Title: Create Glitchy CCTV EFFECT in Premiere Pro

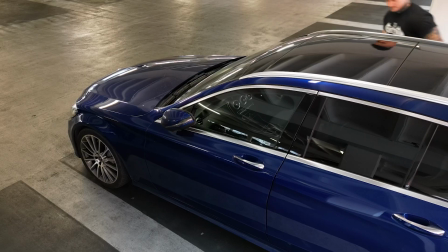(0:00)
Today we're going to take a look at how to turn any footage into a clip that looks like it's taken straight from a glitchy
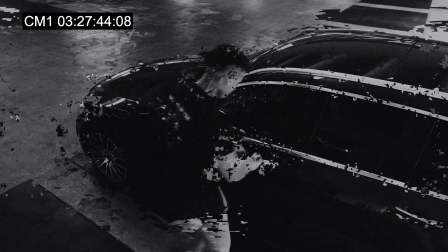(0:04)
CCTV camera using only editing techniques and effects that you'll find inside Premiere Pro.
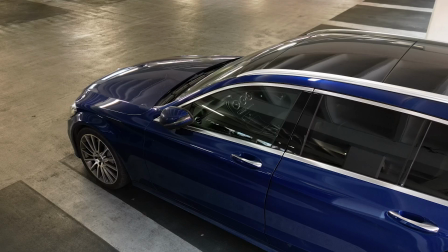(0:12)
All right guys and welcome back to Editors Life and in this Premiere Pro tutorial we're going to look at how to apply grades and timecode stamps to footage,
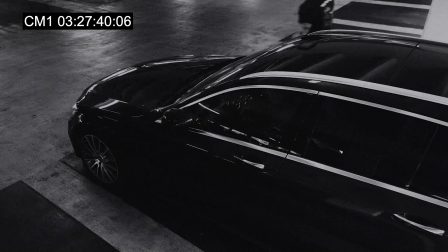(0:19)
we're going to add some noise or static effects, we're then going to look at adding a variety of different digital glitch effects that you'll find inside Premiere Pro and finally we're going to move on to
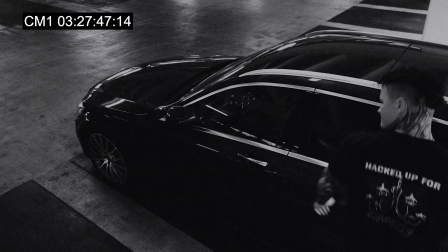(0:28)
how to reduce the frame rate along with adding some freeze frames in an attempt to make it look like the video is all part of a
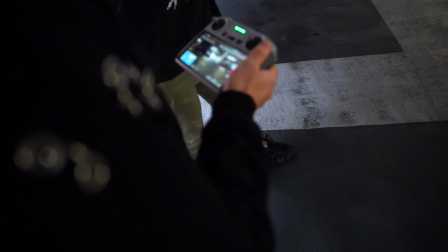(0:34)
CCTV camera monitor. So for this footage I've got a couple of friends to help me out and I had the genius idea of using a drone for a top-down angle,
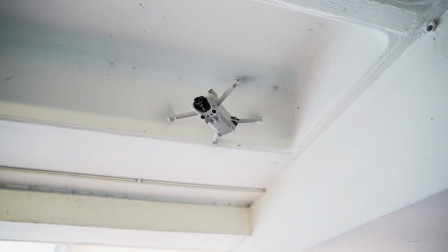(0:42)
totally forgetting that the wind that day was absolutely horrific.
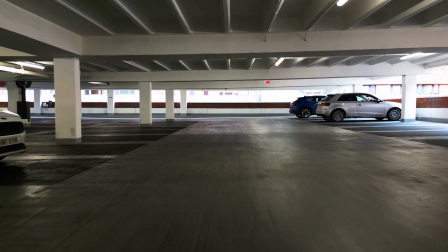(0:46)
So you guys are going to have to do me a massive favour and ignore the fact that the CCTV camera looks like it's a handheld shot. I've added some timestamps to the video so you can find the parts that are relevant to you but for those of you that want to work your way through the whole tutorial we're going to start by applying a simple black and white color grade to this footage.
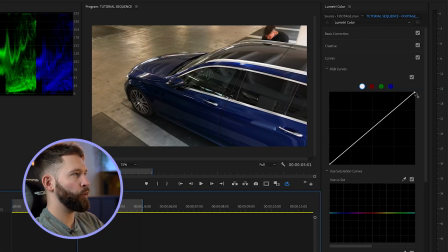(1:01)
So I'm just going to open up my Lumetri color panel here and then we're going to start by just pulling down the highlights bring this down.
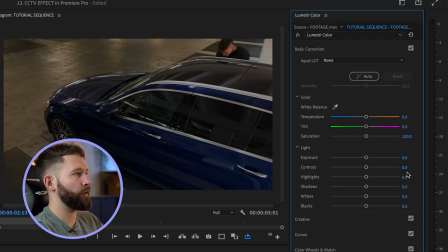(1:11)
I'm then going to look at adding some contrast so I'm going to go to the basic correction tab I'm going to push this up to 150. I'm going to bring the shadows down to about minus 15 and finally I'm going to put the saturation to zero.
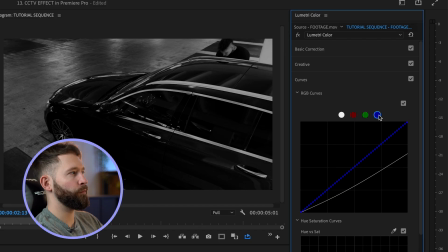(1:23)
Inside your curves if you want more of like a sepia look come to your blue colors and you can pull this down but I think I'm just going to nudge the highlights up a little bit to give it more of a black and silvery look.
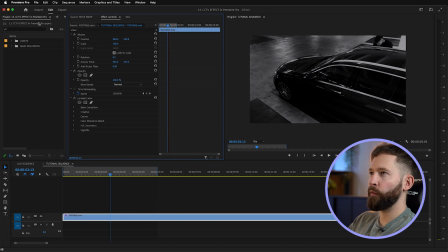(1:34)
Back in the editing tab we're just going to look at the first effects so I'm going to come up to effects and I'm going to type in posterize
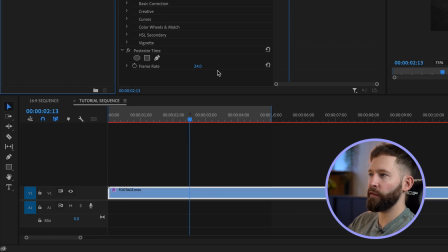(1:40)
and I'm going to drag this posterized time effect onto the footage and then reduce the frame rate to about four and then we're going to
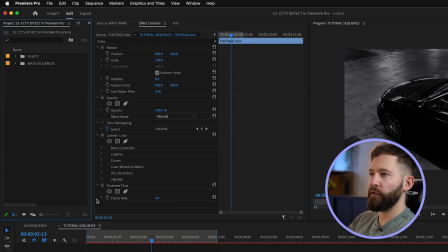(1:47)
add some time code to the video so So I'm just going to come back here, open this up and then we're going to add a transparent video layer,
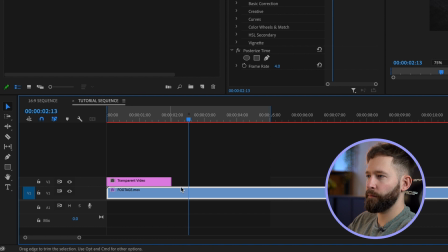(1:55)
drag this above your footage, and then search for the timecode effect.
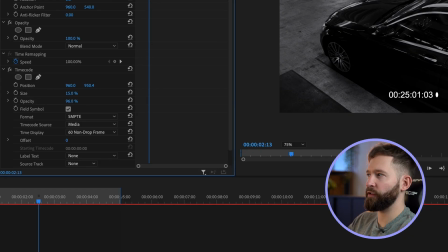(2:03)
For this I'm just going to change the opacity to 100 because I don't want it to be transparent at all, and then I'm going to change the timecode source to generate, I'm going to bring this frame rate to about 25, uncheck the field symbol which is this little icon here. If you scroll down you can add a camera number to this, so in your labelled text just go to camera 1. Then I want the starting timecode to be just a random high number so it doesn't look like it started at zero, so in here I'm just going to type some random numbers in. And then finally I'm going to put the timecode in the top left corner, somewhere around here.
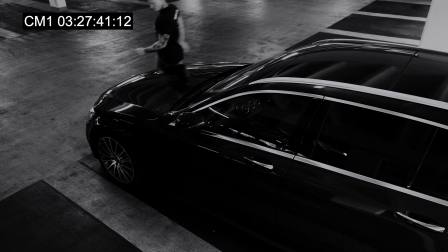(2:33)
And we'll just take a look at how this part is shaping up, and you'll notice that the frame rate is reduced and it looks a lot more realistic for a CCTV camera.
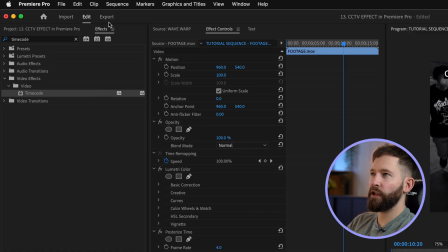(2:40)
Next up I want to start degrading the footage a little bit more, so I'm just going to go back to the footage layer and search for the noise effect, and then drag this onto your footage. I'm going to push the amount of noise to about 30%. Because we're going for this black and white look, I'm going to remove the colour noise by unchecking this box here. Now we can move on to the fun stuff and start breaking up this footage with a few digital glitch effects. There are a few different effects you can use here, but the first one I'm going to start with is one called Turbulent Displace,
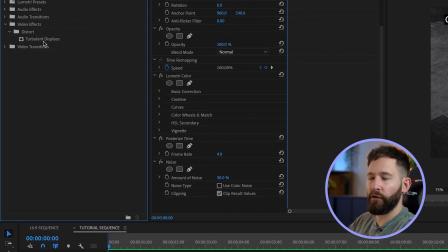(3:07)
so you want to search for that up here and then drag this onto your footage. For this I'm going to set the amount to 40%,
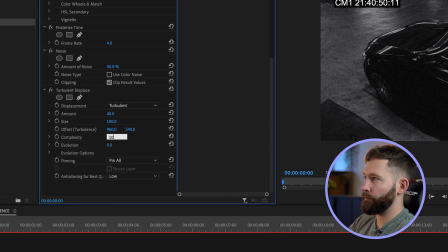(3:15)
I'm going to up the complexity to about 10%, change the evolution to about 45 degrees and then finally we want to change the displacement type from turbulent to horizontal displacement.
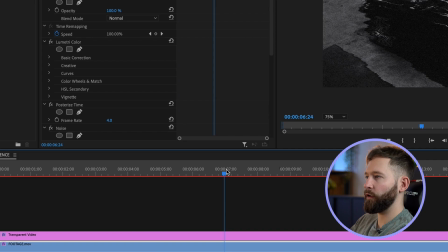(3:27)
Now I only want this effect to last about a second or so so I'm just going to come forward to around the seven second mark. I'm going to hit a keyframe for the amount so 40%, Scrub forward about a second and hit another keyframe and then to stop this from being animated all the way through what you want to do is then just go forward one more frame,
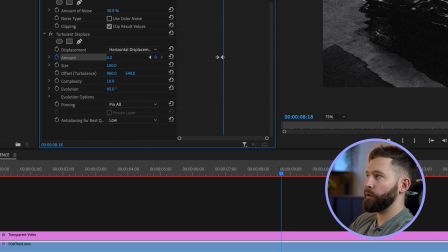(3:45)
change this amount to zero, do the same thing before your first keyframe, zero again and now if you look at the effect you'll see it looks like the camera
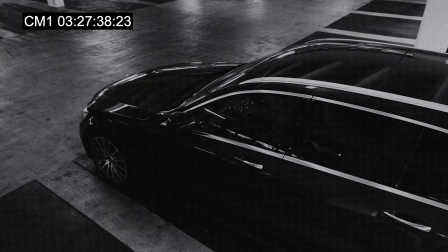(3:58)
temporarily kind of loses signals so you'll see it just glitches around here and then stops again.